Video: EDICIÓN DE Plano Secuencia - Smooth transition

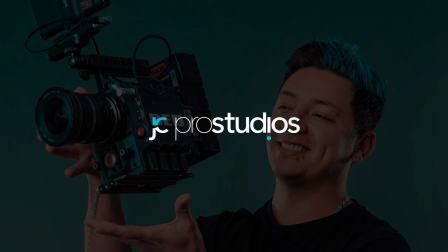5s
Hola gente pro,
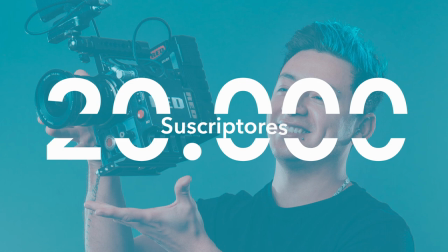7s
bienvenidos a JC Pro Studios y a este año 2020 donde estoy celebrando mis primeros 20 mil suscriptores.
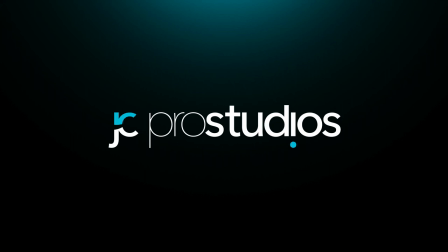16s
Que mejor manera que comenzar el año de esta manera.
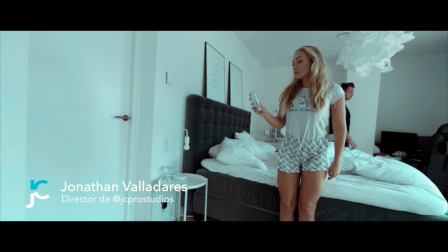19s
En esta ocasión te enseñaré a hacer un truco de cine llamado plano secuencia, con cortes entre medio pero dará la impresión de que es una sola toma.
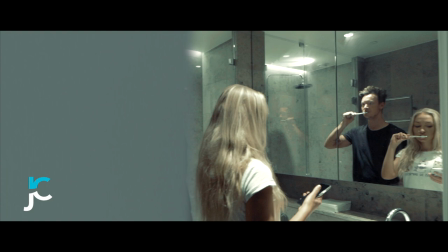27s
Mi nombre es Jonathan Valladares y el ejemplo a continuación.
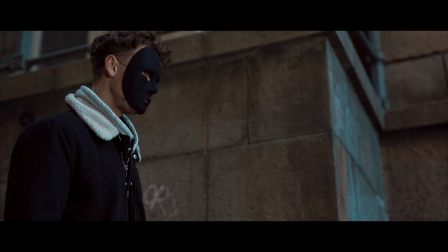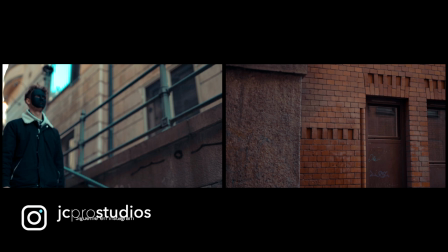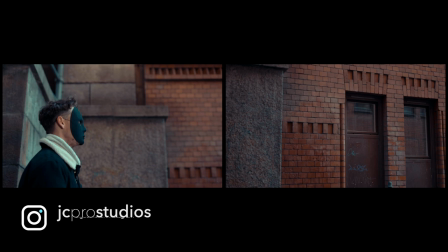44s
Esta transición también la puedes hacer con un trípode pero para que la toma tenga más dinamismo te recomiendo que utilices un steadycam o un gimbal
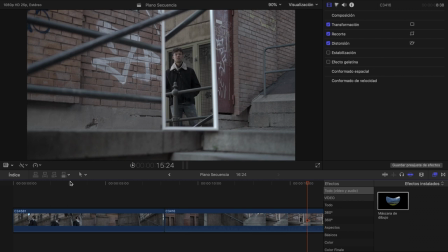52s
Estos son los clips que voy a utilizar y como ves tienen casi la misma velocidad Te preguntarás, ¿por qué no puedes hacer esos planos en una misma toma?
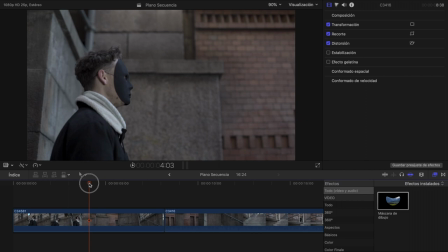60s
Bueno, la magia está en que este personaje de acá es el mismo que de este otro clip Y pues no es Goku para teletransportarse de un lugar para otro,
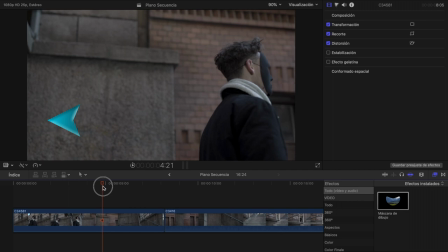69s
¿verdad? si te das cuenta cuando el personaje está a punto de salir de la pantalla por el lado derecho la pared de ladrillos de
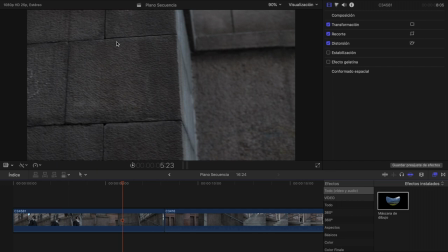76s
la izquierda ya no se alcanza a ver pero cuando hago el movimiento de cámara hacia la izquierda aparece nuevamente entonces es ahí donde
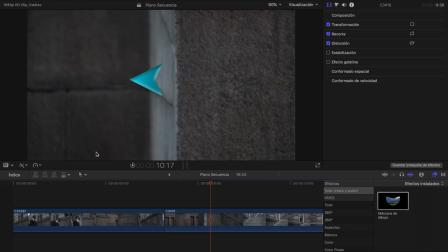84s
me apoyaré para hacer la transición y en el siguiente clip haré el mismo movimiento de cámara a modo de que la pared aparezca por la parte izquierda de la pantalla
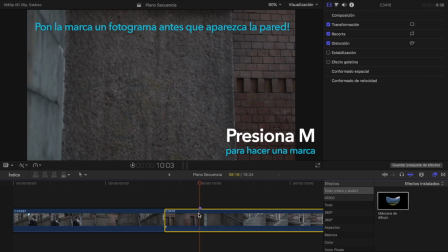94s
lo que haré ahora es buscar el fotograma donde comienza a aparecer la pared de ladrillos que es por acá y pondré una marca presionando la tecla M.
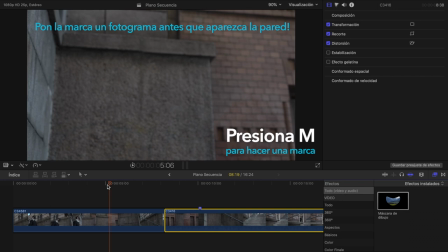103s
Ahora haré lo mismo con el primer clip, pondré una marca donde comienza a aparecer la pared de ladrillos.
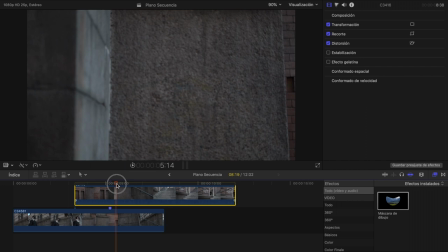108s
Ahora pondré el segundo clip por arriba del primero contando las dos marcas.
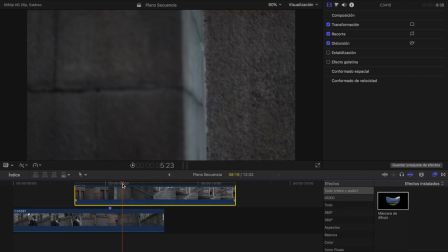113s
Como ves los clips no tienen el mismo enfoque pero no te preocupes, son detalles mínimos que el ojo no percibe rápidamente.
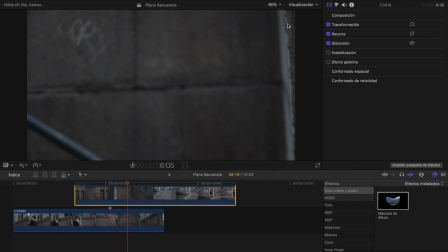121s
lo siguiente será buscar el fotograma donde el borde de la pared de ladrillos del clip de arriba cruza totalmente hasta la parte derecha de la pantalla sería por aquí pero
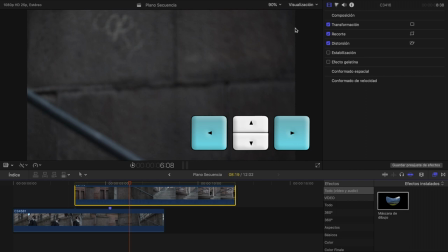132s
me adelantaré dos fotogramas más usando las teclas de adelante y atrás
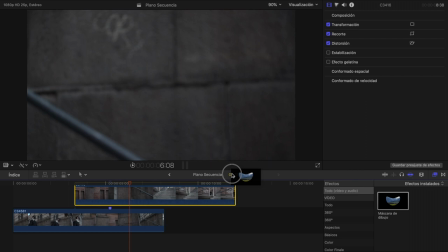137s
retrocederé o adelantaré fotogramas sin necesidad de usar el puntero agregaré una
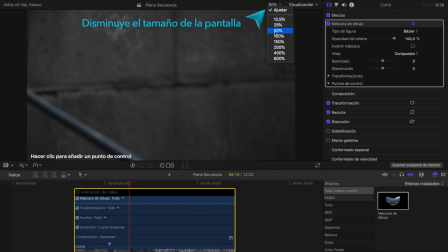142s
máscara de dibujo al clip de arriba abriré las propiedades con control b y
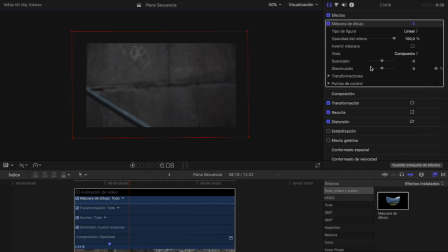147s
justo acá voy a marcar una máscara por fuera del clip en las propiedades de la máscara pondré el suavizado a menos 100% y pondré un fotograma clave o keyframe en los puntos de control
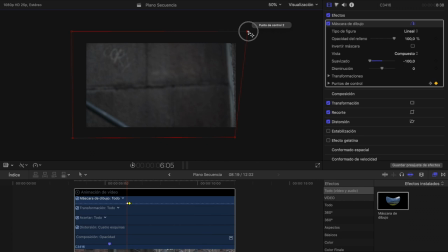160s
ahora con la tecla hacia atrás retrocede un par de fotogramas y de esta forma iré animando la máscara a modo de ir ajustando las líneas de la pared de arriba con las de abajo voy a repetir este proceso hasta que desaparezca totalmente la pantalla del clip de arriba,
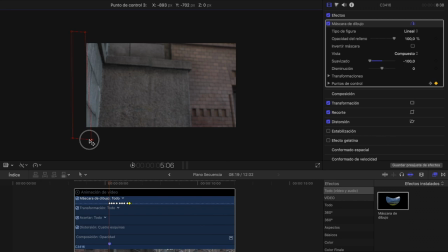177s
tómate tu tiempo y ajusta la máscara detalladamente yo lo estoy haciendo rápido pero es para ahorrar tiempo
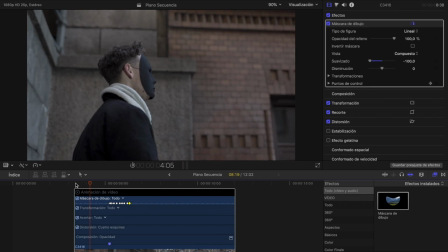185s
y de esta manera he unido dos planos en un solo plano
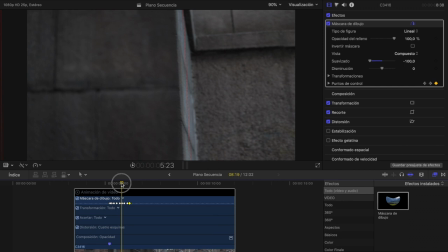191s
como todos sabemos en esta sociedad hay miles de haters y no faltará más de alguno que te diga, si pero las líneas de los ladrillos no coinciden, tranquilo compadre si hasta la gente de Hollywood se equivoca porque nosotros no vamos a tener un pequeño error.
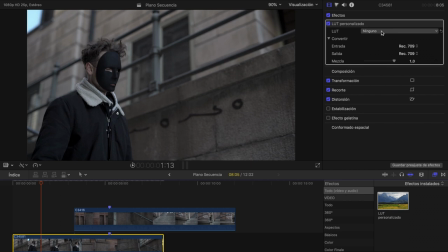205s
Ahora agregaré una LUT de corrección de color, que por cierto la tengo a la venta y la puedes comprar en el link de la descripción, y de esta manera el color del clip cambiará totalmente.
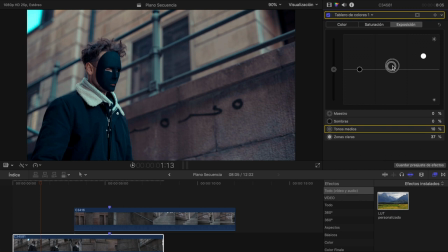215s
Esto es opcional, agregaré un filtro de color y ajustaré la exposición del clip para darle más contraste.
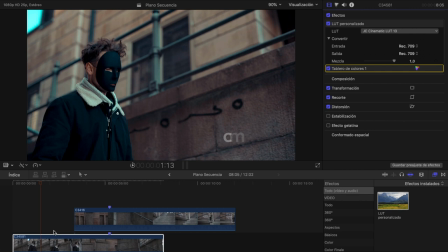222s
En el color ajustaré los tonos medios para darle un toque más caliente a la imagen. Acá puedes ver lo sexy que nos quedó el color.
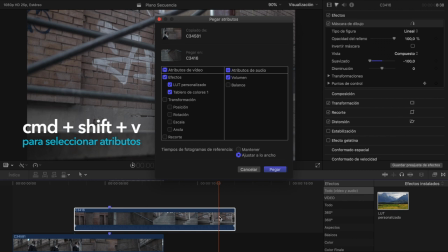230s
Comando C para copiar atributos, selecciona el otro clip y presiona comando shift v para copiar atributos
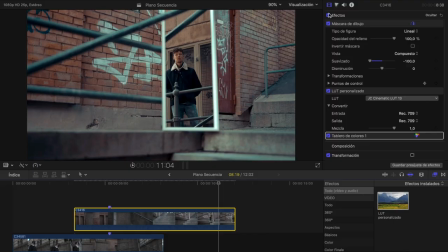238s
y seleccionaré solamente los efectos de color y de esta manera este otro clip también se mirará bastante sexy